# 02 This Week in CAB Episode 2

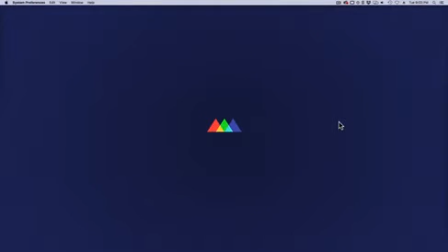0s
Happy Wednesday, boot campers. Welcome to another edition of This Week in Boot Camp. This is Jeremy. So we're getting hot and heavy into character animation now. We're starting to do some fun actions with our characters.
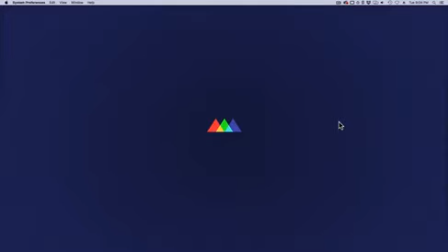15s
Get some tweening and everything going, and making these guys move around a lot. You guys are doing an awesome job so far with everything. I hope you guys are enjoying the course so far. Looks like you are, because I'm enjoying seeing all these fun jumps and everything we're doing this week.
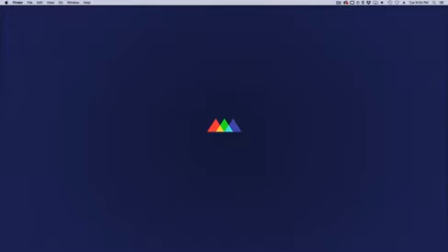33s
So without further ado, let's dive into a couple examples and talk about a few things.
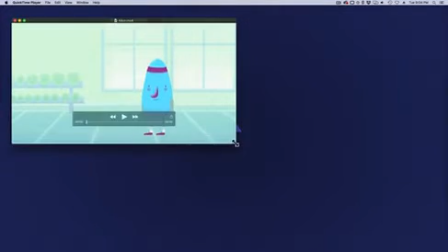39s
Let's start with Alton's jump here.
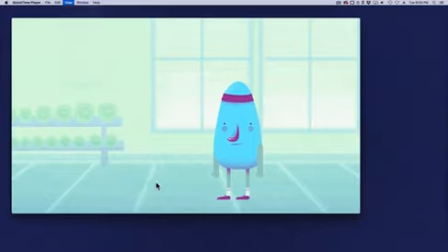46s
Let's put it on a loop so you can watch it a few times. Got a nice, smooth, solid jump. A couple of things I'll go over today. Just want to show some different examples. Different, timing and weight to the character.
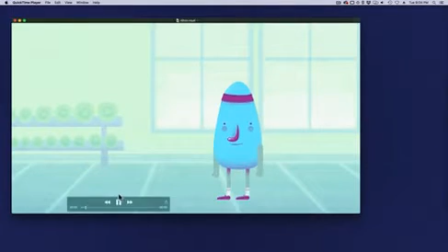66s
Because mainly with something like this, and anything that we talk about throughout the course, is that there's really not necessarily like a set right and wrong to do anything.
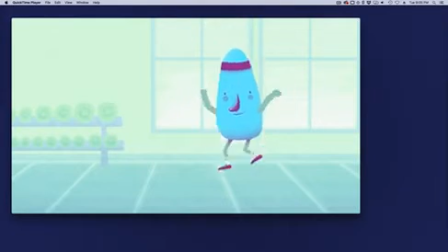80s
Every jump doesn't have to look exactly the same. Because we wanted to show you guys the fundamentals of stuff, and we want you to take that basic knowledge and take it and run with it. And the idea is to,
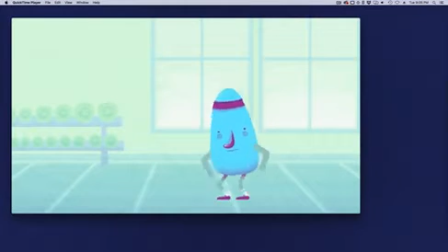94s
project a personality and a weight and a body type on the character that you want to do. So in the case of a jump, that's a perfect example where, you want to, ahead of time, you want to decide, how heavy this character is.
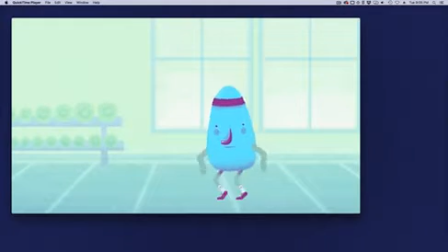111s
Maybe, Stretch here is a pretty big body, pretty long, stretched out body. So maybe he's kind of a heavy character. Or even though he has a big body, maybe he's full of, a bunch of hot air or something. And he has a lighter body than what he looks like maybe.
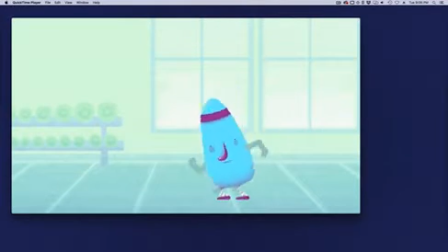129s
But those are all the decisions you guys need to make ahead of time before you animate your character.
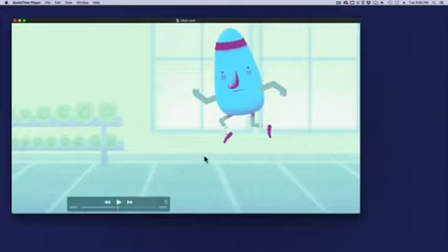136s
Like I said, so there's no right or wrong way to do a jump. You can make a jump a little more floaty, or you can come down a lot faster with like a shorter jump, or you can make a jump really high. There's a million different ways you can make your character jump, and it's all about making that decision ahead of time.
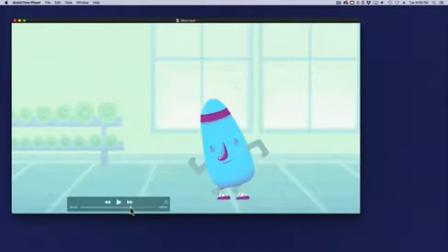156s
To put that personality and that body type on your character to do what you want to do.
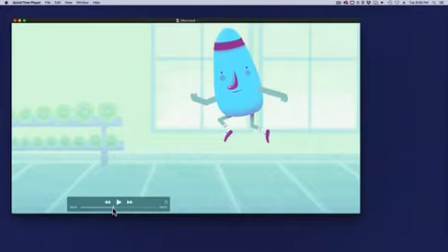162s
It all comes back, you want to do the same fundamentals that we're teaching you for, anticipation, takeoff, extension, landing, and all that kind of stuff applies no matter what type of character you do. But once you get those basic principles down,
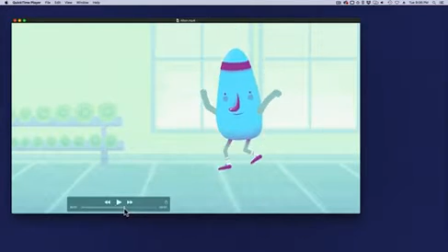180s
experiment with all different types of timings and all that kind of stuff to really give your character the personality that you want your character to have. So anyway, this one I like a lot.
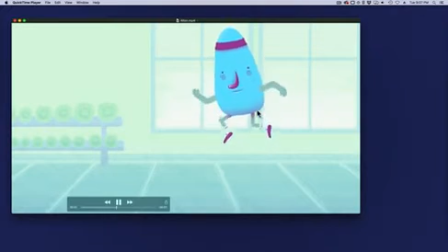195s
He has a little bit of a floaty feel to him. In the air, he kind of has some good hang time here, which is cool. Stretch here has a nice flow to him. Clearly he's an athlete, so he can jump up and down like this without any effort, it looks like.
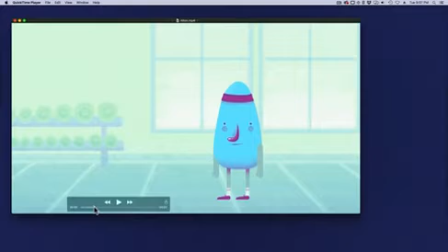215s
So that's very cool. All the basic principles are here with the anticipation, building up his energy, pushing off on the toes, making sure the feet are nice and stable,
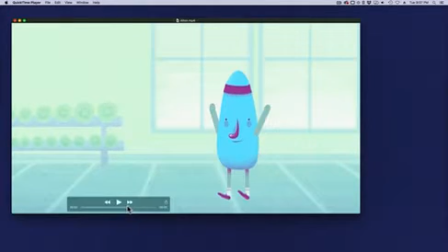230s
extension, takeoff, landing, extend the legs again, come down on the heels, get those feet down to catch his weight, powers into that squat, and then lands. So very solid. Excellent work.